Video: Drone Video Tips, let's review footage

I only have a CPL lens, so I need an ND filter. You do. Okay, Drone Wolf Media has got the whole shebang there. He's using the 1632 and 64. 64 must be like a welder's helmet. I don't think I would ever need to use one just that deep, unless you're out in the desert or it's a really sunny day. Perhaps at the very end of the day, if you're flying into the sun, that would be useful. Drone Wolf Media, perhaps you could show us one of your videos that does have the ND64 on it. Be interesting to see what sort of results you get from it. Okay, Abdul's saying, yeah, there is a little bit of oversaturation in some of it. Well, that's good. Reduce the mid-range a little and boost the colors a little bit more. Okay, that's a good tip that Andy is giving us there. Alrighty. And that's about all when it comes to different tips. Okay. I guess that's sunny in the UK. Yeah, probably pixels in the sky. You're right. It never gets that sunny where we're going to need an ND filter 64. But, you know, perhaps the 24 or the 12 and even the 32 at times.
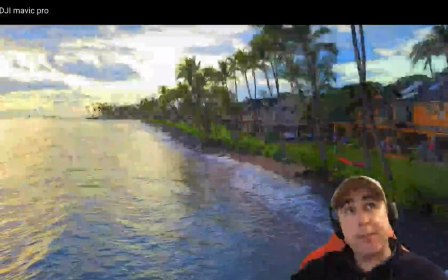1248s
Okay, let's go back to our video and keep this going. We're already 20 minutes at this.
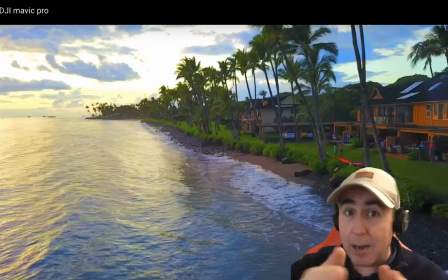1254s
If I'm waffling on, please do tell me. But listen, that's all part of it, and that's what we're trying to do.
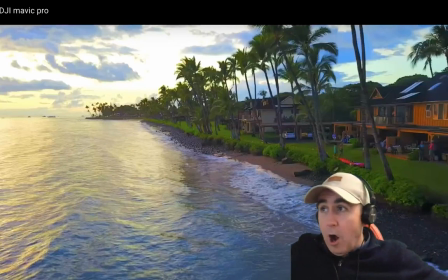1262s
So welcome to all those who have tuned in now that we're on to this. Again, we're looking here at Abdul's drone footage.
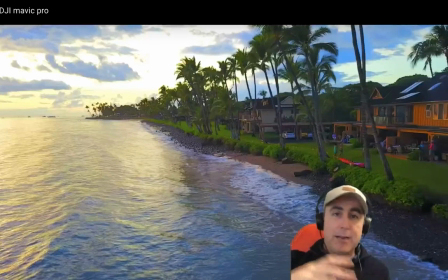1268s
We're trying to give him as many tips as possible to be able to help him along his way in his drone making journey.
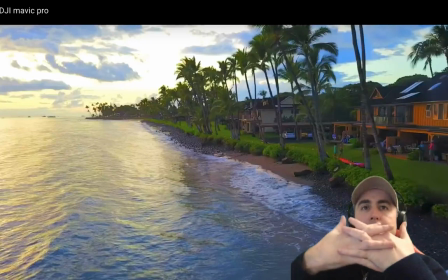1276s
Please remember that my main idea is to give some tips, to receive feedback from all those in the chat,
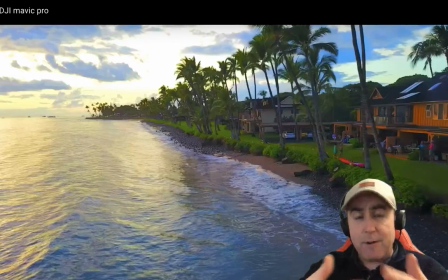1282s
and also to remind everybody that it is all about the story. And that story can take on a lot of forms. It can be a little bit of text overlay telling us about the area.
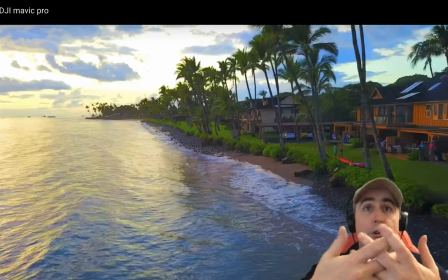1293s
It can be more audio, your own voice, someone else's voice, your own face, if it's going to be a drone style video with a little bit of vlogging included.
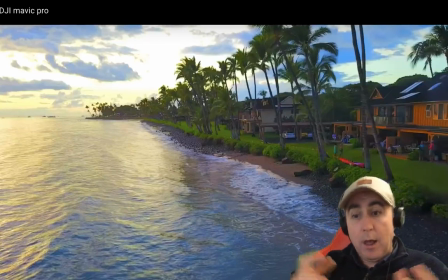1302s
And that always helps with a little bit of B-roll. Now, it is only 1 minute and 18, so it doesn't get boring. But if it's a long drone video, you definitely want to include a little bit more for us.
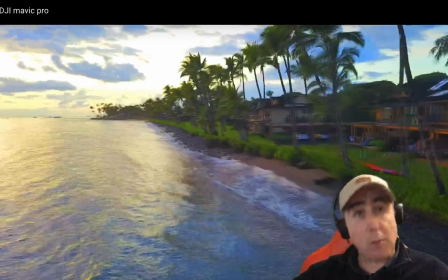1316s
Or even tell us the techniques that you're using, if you don't mind sharing it. That's a nice low shot.
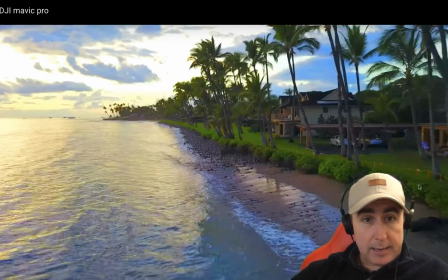1323s
Again, you're seeing you can pick up the detail in the things that are along the shoreline.
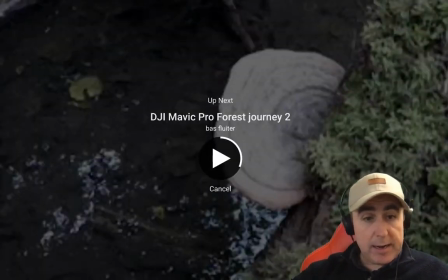1333s
And we're coming into the last shot. So really that is about the height of it there.
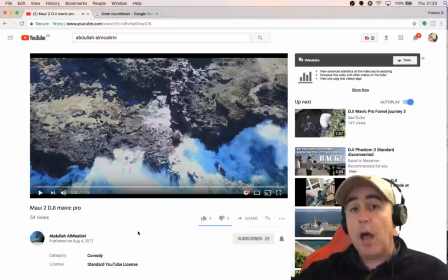1341s
We just go back again to that. So that's really my comments. It is still a nice drone video. And as I said, this opening shot is what's going to capture our attention.
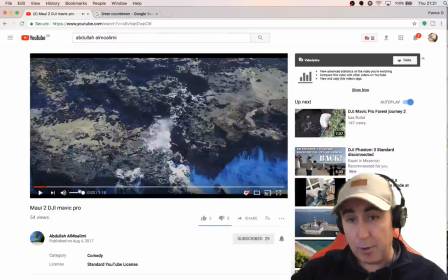1356s
And it does, because we're getting this geyser type look that's coming up at the beginning.
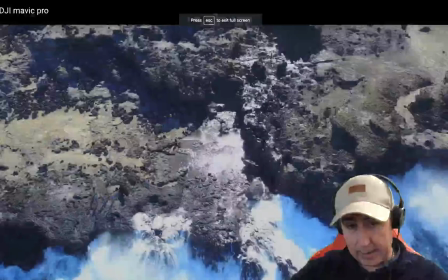1361s
So that is really good. I'll just show everyone that again. Now that's quite a shot.
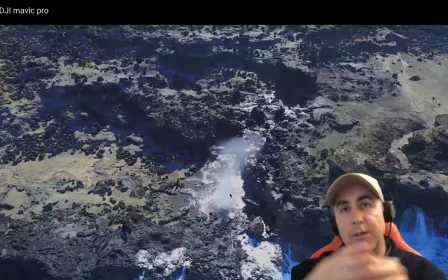1368s
If you could have matched the music in some way to draw us into that, that would have been pretty cool too.
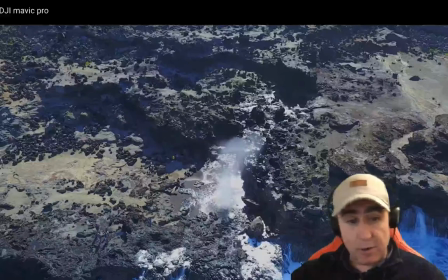1373s
Abdul, this is a good video. Now let's just take a look at your channel.
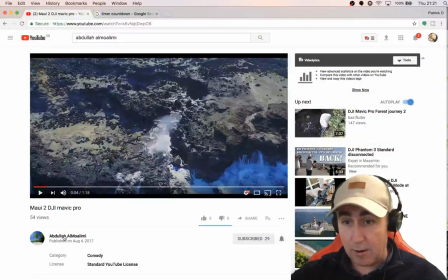1377s
See what we can discover about this fellow.
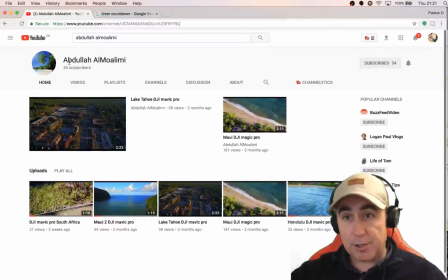1383s
Okay, so let's just see if I go on to this. So I don't see any art other than that. I wonder, is there a reason? Am I on the main bit? I am.
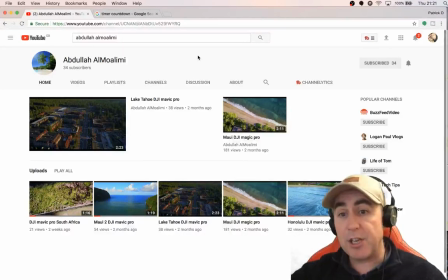1399s
There is a little section there that you can put a little image in there, even if it's one of the ones from Canva. Now, as you know, you can design this pretty quick.